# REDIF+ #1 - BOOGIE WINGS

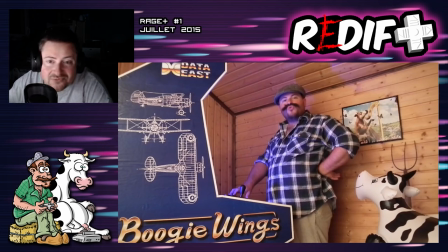par la suite je vais racheter des éclairages et les éclairages vont très bien fonctionner pour éclairer la pièce mais du coup on va un petit peu perdre ce côté bleuté sur le visage c'est un petit peu dommage il faudrait peut-être que j'achète un spot LED plus puissant pour donner ce
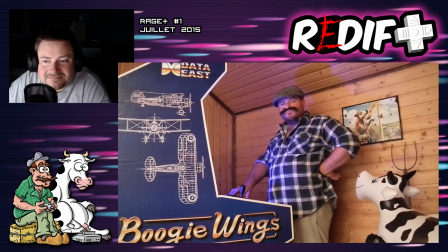côté bleu parce que j'aime bien aujourd'hui nous allons parler d'un d'un schmup, d'un schmup, d'un jeu de tir un peu particulier.
Ça aussi, le fait que le gros nénès n'arrive pas à dire les mots anglais, c'était rigolo. Je voulais vraiment que ça revienne régulièrement dans les vidéos.
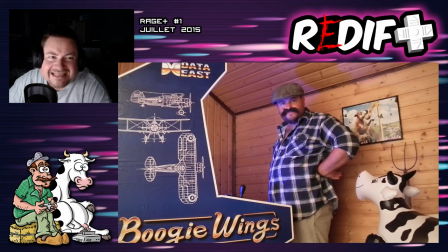Alors, je l'utilise aussi par la suite, mais j'ai un peu simplifié, parce qu'il y a tellement de mots anglais dans le rétro gaming que c'est compliqué. Alors, moi, personnellement, il y a plein de mots que je ne sais pas prononcer, ça m'arrange aussi c'est une astuce pour ne pas bien prononcer les
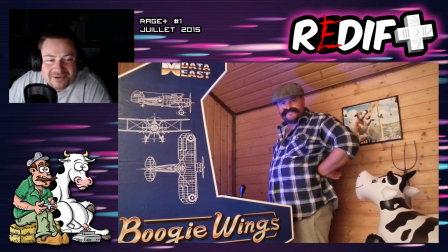mots anglais mais je me suis moins attardé sur cet épisode où il n'arrive pas à dire shmup c'est rigolo mais j'ai pas gardé la vanne dans d'autres épisodes peut-être que ça reviendra
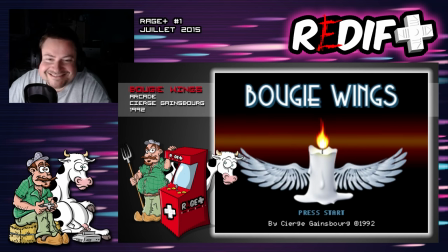Bougie Wings sorti en 1992 bon attends j'ai mal lu
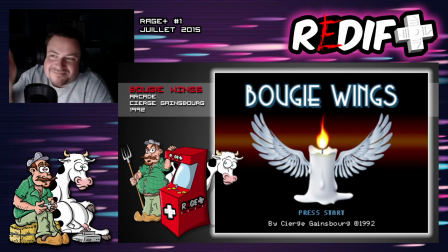ce genre de vanne on va dire qu'il arrive un petit peu comme un cheveu sur la soupe pas encore que là, ça va. C'est vrai que j'en mettrai moins dans les épisodes par la suite. Vous verrez après une autre vanne qui va arriver.
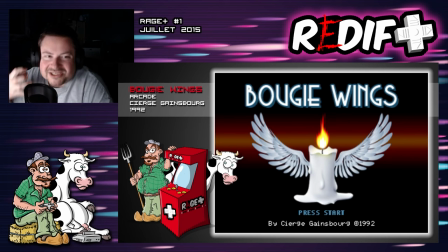C'est vrai que je me suis moins cassé le cul à trouver, à chercher peut-être un peu plus des vannes sur cet épisode que par la suite. Donc, Bougie Wings, alors, je ne sais plus, j'ai dû chercher une photo d'elle, une photo de bougie, j'ai pixelisé l'ensemble et j'ai fait un faux écran titre.
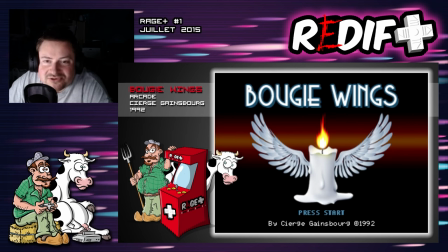Voilà, ce Boogie Wings, parce que ça ressemblait à Boogie Wings. Bon, tout. Bon.
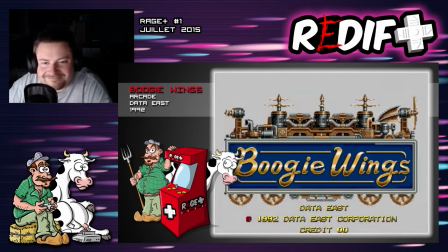Donc, Boogie Wings, sorti en arcade en 1992 et édité par Data East.
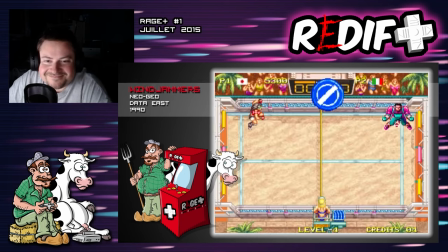On leur doit de grands classiques tels que Burger Time, Windjammers ou Magical Drop,
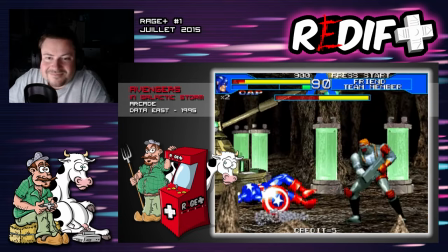des jeux moins connus mais excellents comme Spin Master et des jeux tout pourris à l'image de The Avengers in Galactic Storm ou encore Tattoo Assassin.
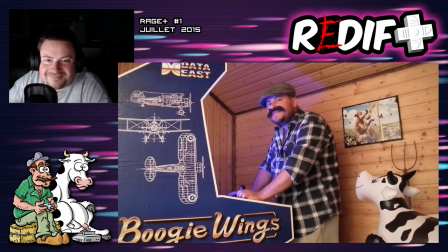Dont je parlerai plus tard.
Mais je reviendrai en détail sur celui-ci dans une prochaine vidéo.
C'était déjà prévu.
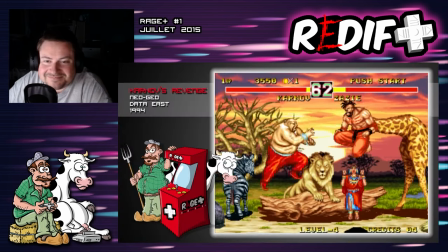Bref, dataïste sort du bon, du moins bon, et se frotte à tous les gens.
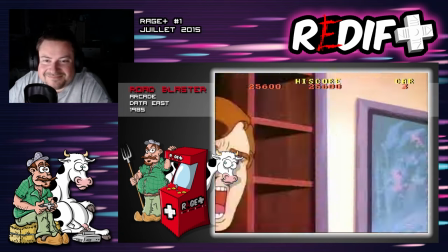Même les films interactifs, tels que Road Blaster, qui n'est autre que la version d'arcade de Road Avengers, sorti bien plus tard sur Mega CD.
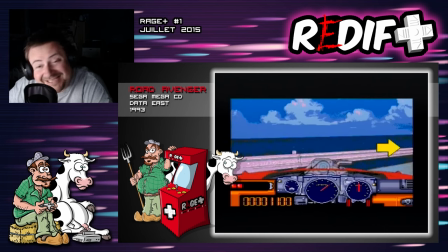Crévin, Dieu que c'est moche. Mais revenons à nos avions.
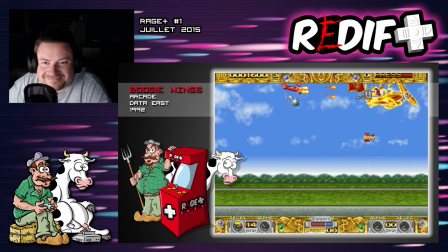Boogie Wings est donc un shmup à scrolling horizontal se déroulant dans un univers dieselpunk.
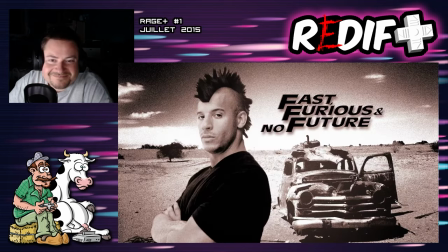Le dieselpunk, ça n'est pas ça.
Voilà, le dieselpunk. Donc voilà, ça c'est le genre d'image de montage photo à la con que je vais faire et insérer dans la vidéo comme ça. Alors, c'est rigolo, la vanne est marrante, moi ça me faisait rire. Mais je me suis rendu compte en revoyant, vraiment, cette vanne, j'en étais fier à l'époque.
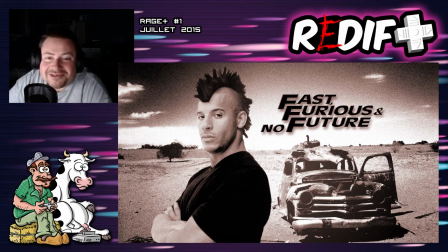Et quand j'ai revu la vidéo, je me suis dit, ouais, en fait, alors la vanne n'est pas si folle déjà. Et surtout, ça casse le rythme un peu. Déjà, c'est un truc qui arrive en plein écran, alors que depuis tout à l'heure, on voit un jeu d'arcade avec un petit habillage et tout. je sais pas, je trouvais que ça coupait un petit peu ça cassait un petit peu le rythme et du coup je ferais plus ce genre de vanne par la suite ou peut-être une fois ou deux,
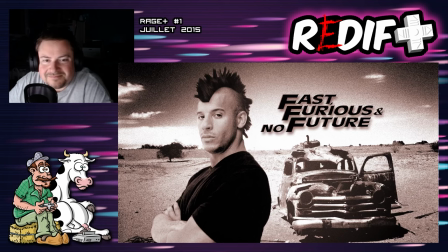enfin un truc comme ça qui apparaît en plein écran C'est un univers dérivé du steampunk où cohabitent technologies futuristes et imageries des années 30
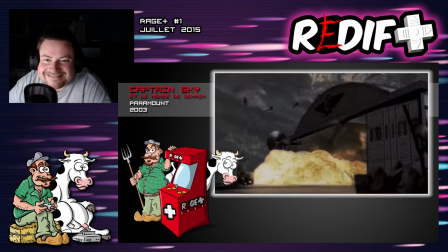Pour vous donner une idée le film Captain Sky et le monde de demain où le jeu Crimson Skies se déroule tous les deux dans un univers dieselpunk
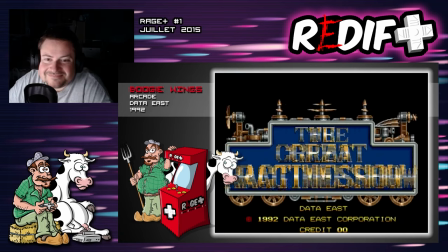Le titre japonais du jeu The Great Track Time Show fait d'ailleurs directement référence à un style musical en vogue aux Etats-Unis dans les années
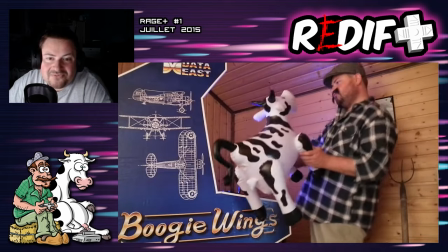20-30, le Racktime.
Et pour l'anecdote, tout le film La Chasse au Daru qu'on avait vu vite fait tout à l'heure, on avait mis du Racktime.
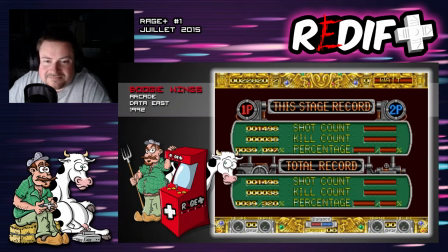Toutes les musiques du jeu sont d'ailleurs dans ce bout-là, ce qui est plutôt original et en accord avec l'ambiance générale.
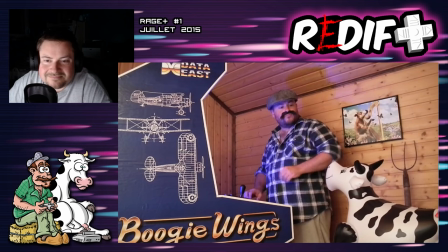Mais bon sang ! Tu vas parler du Jean lui-même ! Eh oh ! J'explique, hein !